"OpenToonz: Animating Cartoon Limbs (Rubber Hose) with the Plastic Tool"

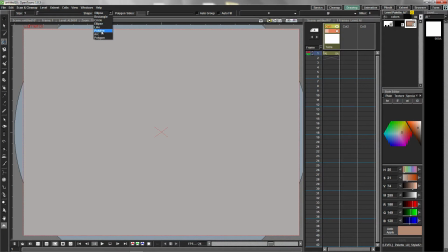Let's take a deeper look at the classic cartoon arm and how to rig and animate it. Using the geometry tool with the polyline option, begin to draw a classic cartoon arm. In this case, let's emulate a rubber hose arm.
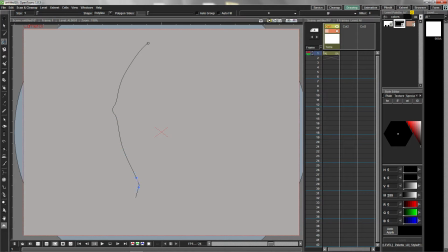Drawing the arm in an already curved shape with a prominent elbow will help us in our animation. When using OpenTune's Polyline tool, the best practice is to create as few curves as you can get away with to produce the desired shape.
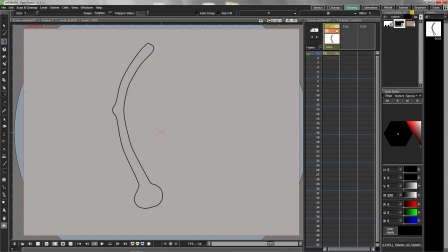In almost all cases, you'll have to go back and edit these curves. Let's now fill the shape with a skin tone. The elbow seems a little high.
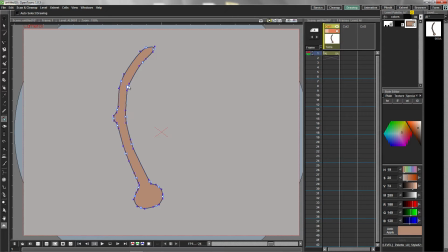Let's edit that. Since our final goal is to animate the arm using the plastic tool, Once we've got our shape intact, the curves we've used to create the arm no longer matter. Select the Plastic tool and the Create Mesh option.
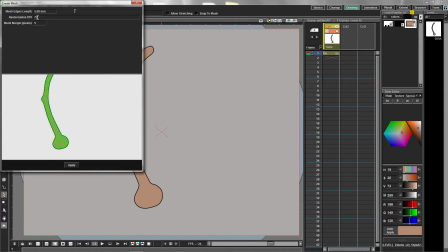Set the desired mesh density and make sure to change this to 72 dpi.
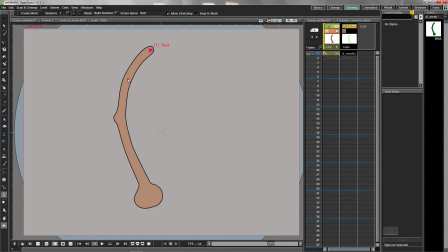To see more clearly, you can disable the visibility of the mesh and then begin placing the plastic nodes. In this example, we're using even fewer nodes than we did in the last example. The default plastic mesh condition is all flexible. Let's now change this to making the mesh all rigid.
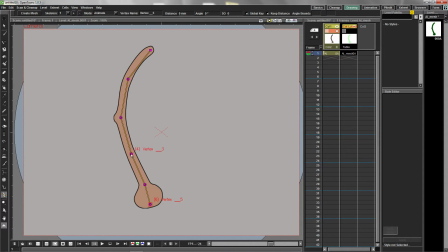This is a relative term. Disable the mesh visibility, select Animate Mode, and test this now. This is by far the most suitable deformation available for a cartoon arm. From the right-click menu, select Set Global Rest Key to return the arm to its original position.
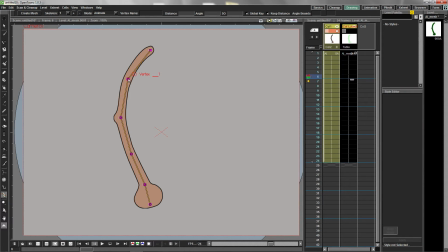Extend the frame ranges in both columns, and begin to animate the arm. We'll space our keyframe positions at ideal locations to create an acceleration effect. As the arm winds up for the punch, the keyframes are spaced farther apart.
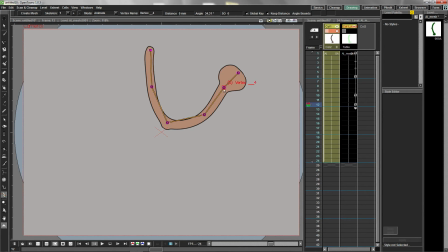As the arm completes the punch, the keyframes are placed closer together, creating the acceleration effect. To create a stretching effect, uncheck the Keep Distance option. By clicking in the first cell of the drawing column, we can hide the plastic nodes while we play back the animation.
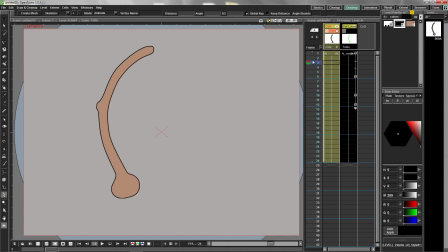Click the loop icon in the Playback panel to see your animation in real time.
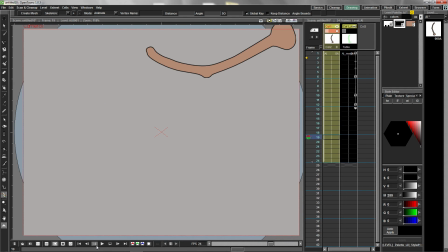Considering how little time it's taken us to get this far, I think the result is very good.